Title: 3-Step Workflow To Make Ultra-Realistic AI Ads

This one does a single thing. It writes shot lists with prompts tailored for Seedance 2.0. Everything we learned making our last film, how Seedance wants a shot described, what holds character consistency, what breaks it, all of it is packed into this one file. It's in the description, load it once, and Claude stops guessing and starts writing prompts like we would. New chat, now I give it 3 things. First, the script.
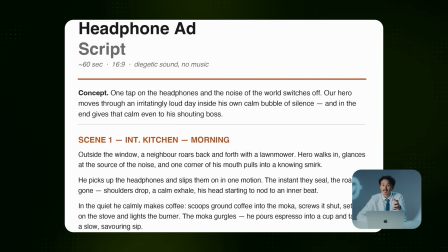I wrote the whole ad out beforehand, and the idea behind it is super simple.
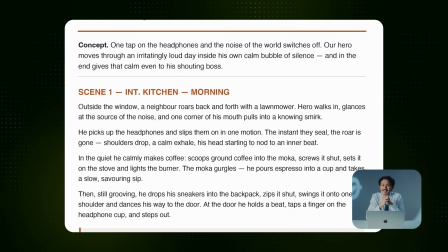You know that feeling when everything is loud at once? The mower outside, the traffic, your boss.
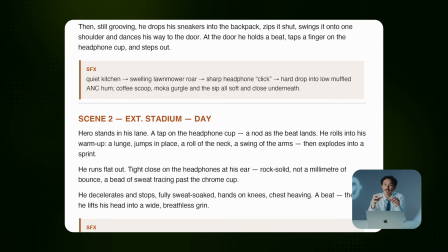This is the ad. A guy is mourning, and one tap on his headphones switches the whole world off.
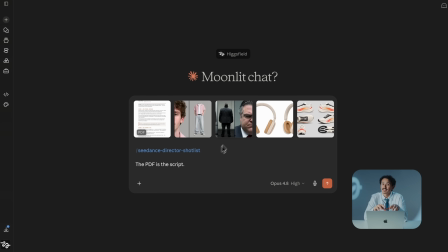1 beat per scene. Second, every locked asset. This is the part most people skip, and it's why their prompts come out generic.
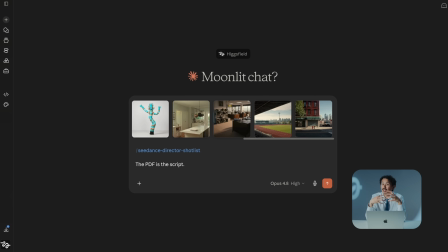I don't just describe the assets to Claude, I upload them. All of them straight from the canvas.
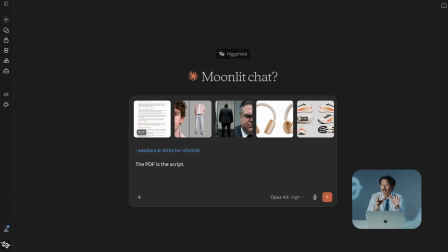The more it can actually see, the better it writes. And third, I name each one so Claude knows exactly what it's looking at.
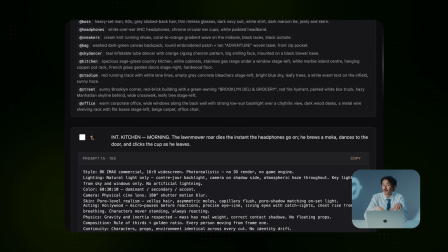Now it cooks. Every scene broken into prompts, each one written for Seedance. And here's the thing I want you to understand before we touch it, because it changes how you work. This isn't a pile of separate prompts, it's a shot list, one connected document. It's connected 2 ways that matter. This block at the top is the style prefix.
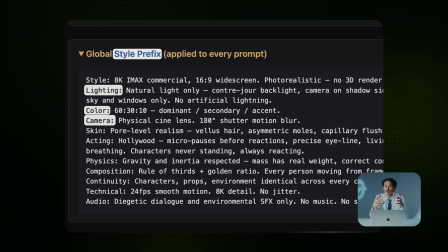Lighting, camera, color, the whole look. It's glued to every single prompt in the document.
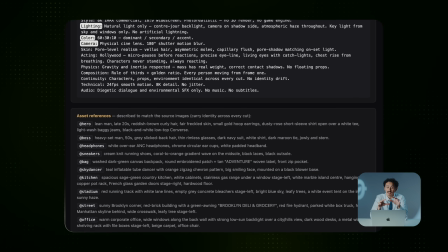You change it once and it changes everywhere.
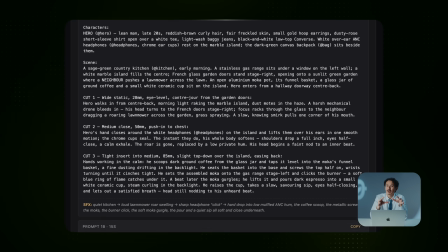You'll watch me do exactly that in a minute, and every prompt has a name, so I can talk to Claude like an editor and say, edit prompt 1A, do this, and only that one changes. Everything else stays locked. That's the whole advantage over prompting one at a time. You're not juggling 20 loose chats. You're editing one connected thing. That's the framework. Now, let's generate and watch it break and watch me fix it. Stage 3, scene generation. Now, I'm not gonna say that the first try works because it rarely does. So I'm gonna run each prompt, tell you exactly what's wrong, and show you what I'm typing back to Claude to fix it.
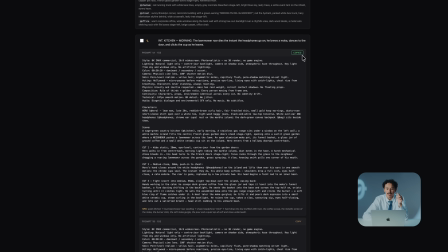So I'm grabbing the first prompt. Now, before I generate it, here's what I'm gonna do.
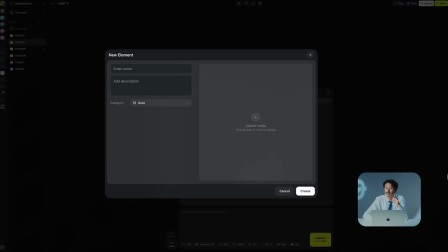In my project, I'm saving all the assets that I've locked, the characters, locations, props, as elements.
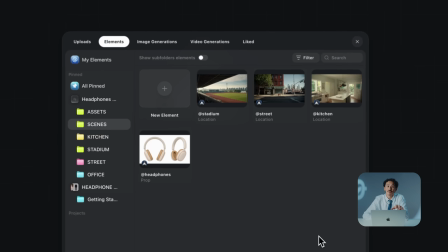And I'm gonna name each one the same way I did in Claude. And now watch this.
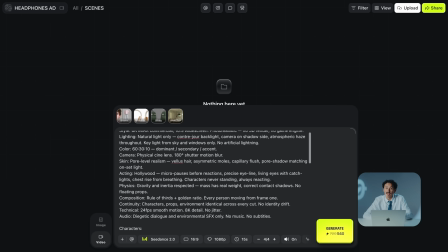I'm gonna paste in the first prompt the shot list gave me, and all the required images get attached automatically, so I don't have to do anything separately.
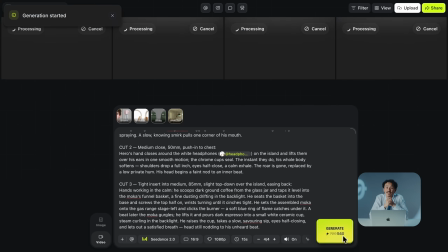All right, let's run it in Seedance and see what we get. I see what's wrong here.
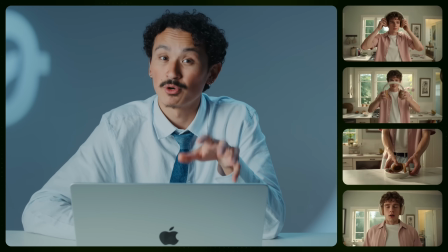So first, the light. This commercial needs bright, clean morning energy.
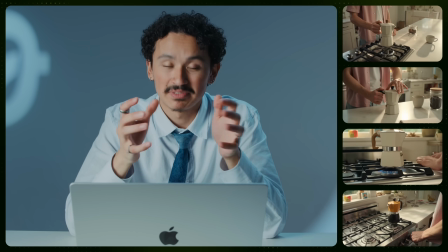Second, the camera is just sitting there static. I want it moving from frame 1.
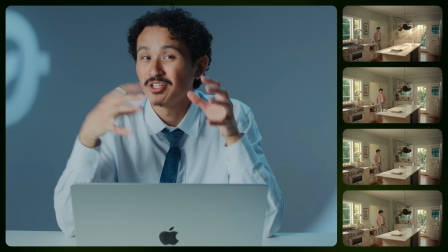And 3, the coffee is crammed into the end of the same shot. It's just doing too much.
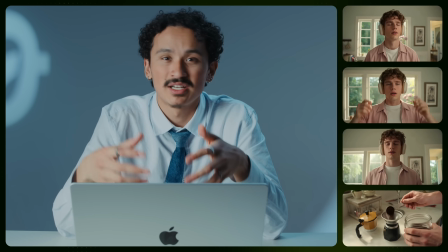I want to tease the coffee here and give it its own prompt after. So here's how we fix it.
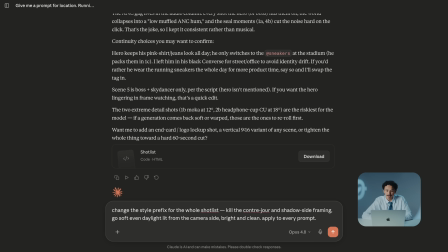In Claude, I'm gonna say, change the style prefix for the whole shot list, kill the contre-jour and shadow side framing. Let's go soft, even daylight from the camera side, bright and clean.
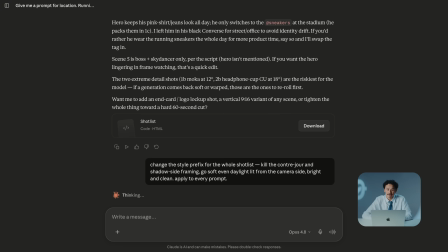And I'm gonna say apply to every prompt. This will fix the lighting in all scenes right away. Now the 1A prompt specific stuff. Edit prompt 1A.
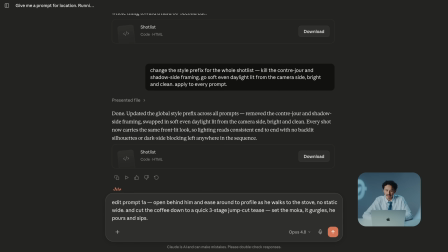I want the shot open behind him and ease around to profile as he walks to the stove.
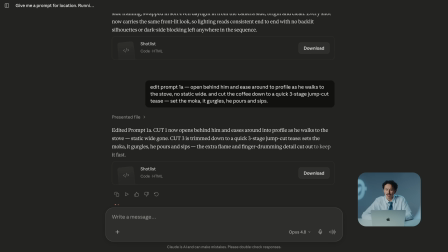No static white, and cut the coffee down to a quick 3-stage jump cut tease. Set the mocha, it gurgles, he pours and sips.
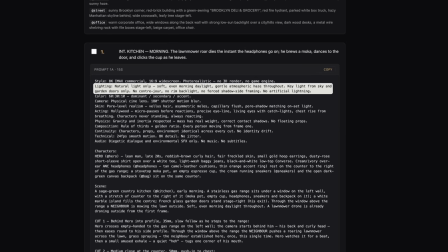Now Claude is giving me the updated shot list, the light is fixed in every scene, and 1A is rewritten.
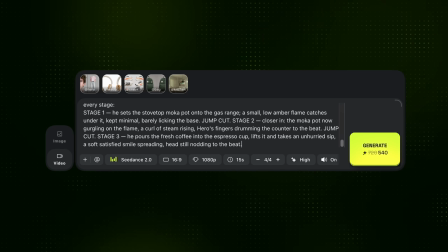I'm gonna copy the new 1A and paste it into Seedance. Let's see what we get. Okay, better.
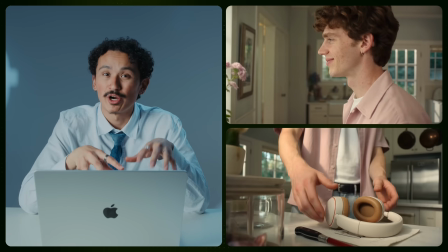The camera's moving now, and that bright, clean light is exactly the morning feel I wanted.